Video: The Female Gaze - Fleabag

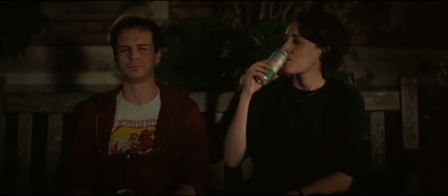0s Do you think I should become a Catholic? No, don't do that. I like that you believe in a meaningless existence.
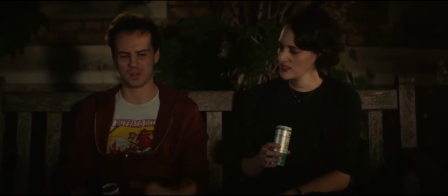6s
Everyone has heard of the male gaze.
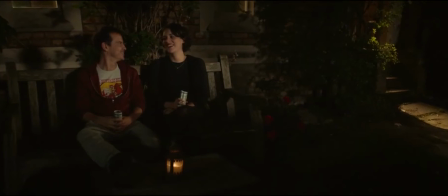8s
However, for the sake of simplicity, I will define the male gaze as the way of looking in which typically straight cis men objectify women in film.
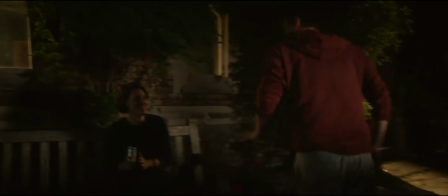16s
In contrast, the female gaze is defined by the way of looking in which typically straight cis women view men as sexual objects.
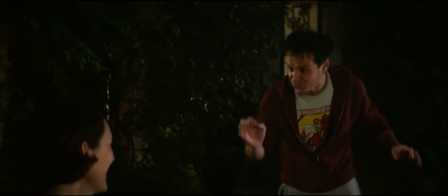26s
Though female filmmakers are also participants of the male gaze in cinema,
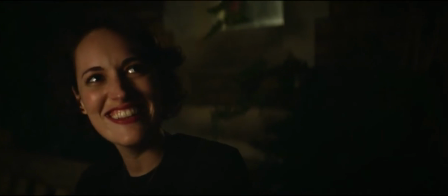31s
there are a few pieces of media that have been categorized as examples of the female gaze, including the show Fleabag, which we will discuss in this video essay.
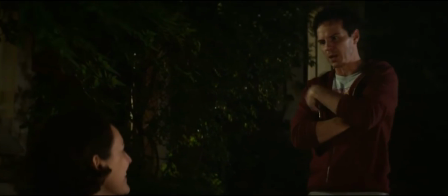39s
Created by, written by, and starring Phoebe Waller-Bridge, Fleabag is known for its use of breaking the fourth wall throughout the show.
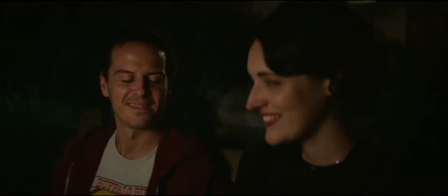47s
In the middle of conversations or scenes,
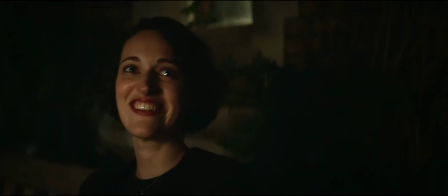50s
Fleabag will interject with either hilarious facial expressions or snide comments that the rest of the characters cannot see or hear.
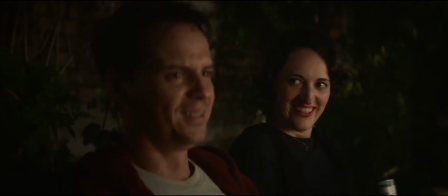57s
This element is used throughout the show and is never addressed until the middle of the second season during a
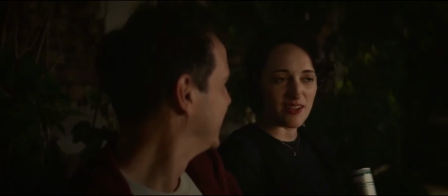64s
conversation between her and the quote-unquote hot priest that Fleabag has inevitably fallen for.
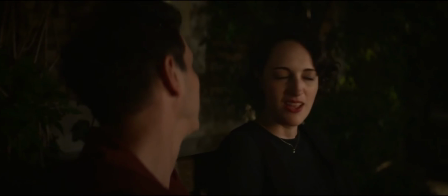73s Celibacy. Go. I just...
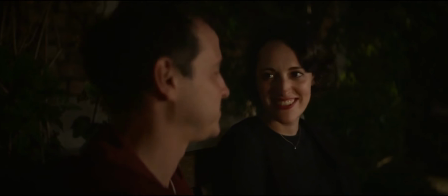79s I couldn't give up sex forever. It's just too...
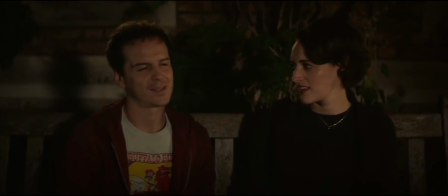87s To... Celibacy is a lot less complicated than romantic relationships. What if you meet someone you like? I talk and drink and laugh and give them Bibles and hope they eventually leave me alone.
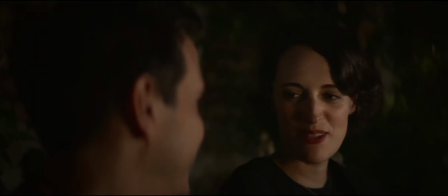104s What if you meet someone you love?
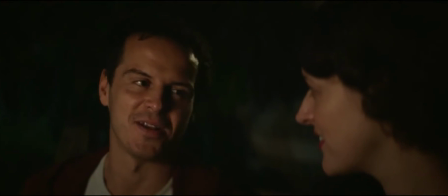109s We're not going to have sex.
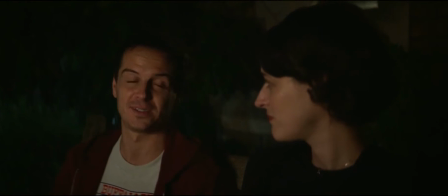115s I know that's what you think you want from me, but it's not. It won't bring any good. No, it might. It won't. I've been there many times before I found this.
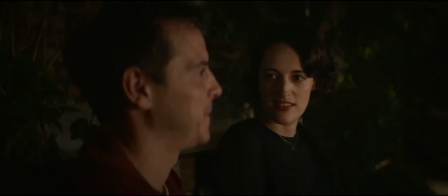129s Many, many times. How many times?
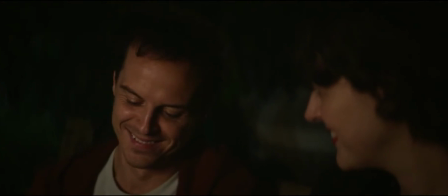Many.
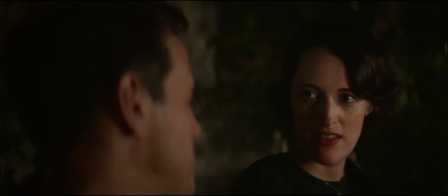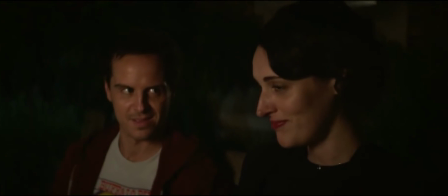I'd really like to be your friend, though. I'd like to be your friend, too. Will last a week. What was that?
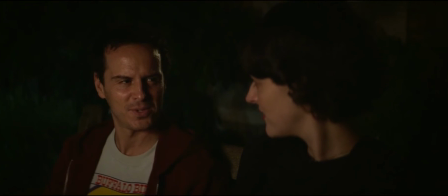162s What? Where did you just go? What? He just went somewhere. There. There. Where did you just go? Noah.
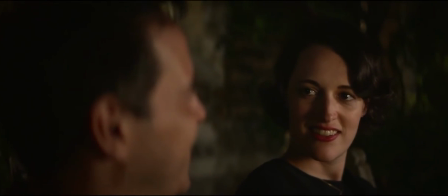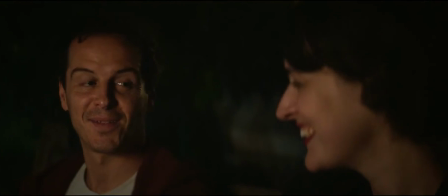185s Okay.
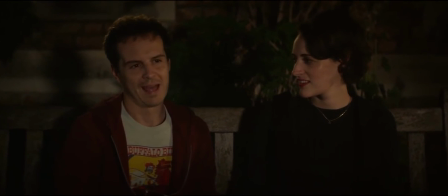188s
I chose this scene to talk about the female gaze because of all the looking.
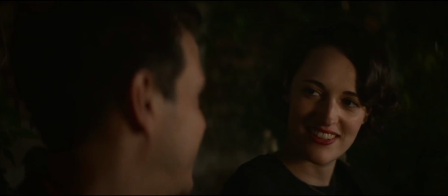194s
The priest is looking at Fleabag. Fleabag is looking at the priest. Fleabag is also looking at the audience.
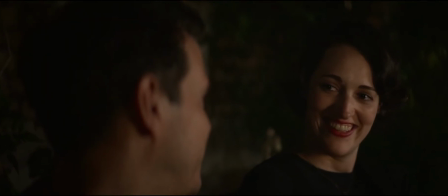201s
Through all of that looking, we can see the sexual attraction that Fleabag is feeling. However, we also know about Fleabag's attraction because she tells us.
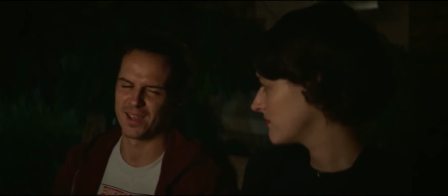209s
She reads between the lines for us.
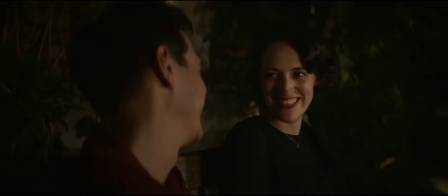212s
She gives us a literal look into her thought process during the scene, which then becomes the way that she solidifies her female gaze.
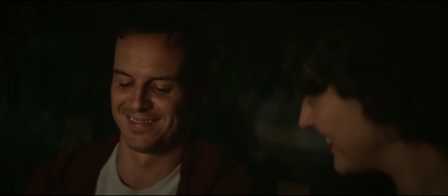220s
However, what makes this particular scene a distinctive example of the female gaze is that the priest notices her looks to camera.
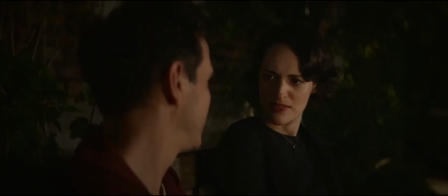228s
He asks, where did you just go? This effectively distinguishes the priest from every single other man that Fleabag interacts with.
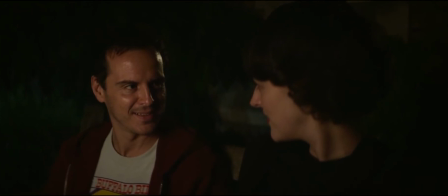237s
We know that this relationship is different. We know that he is different. He understands Fleabag in a way that other men have not.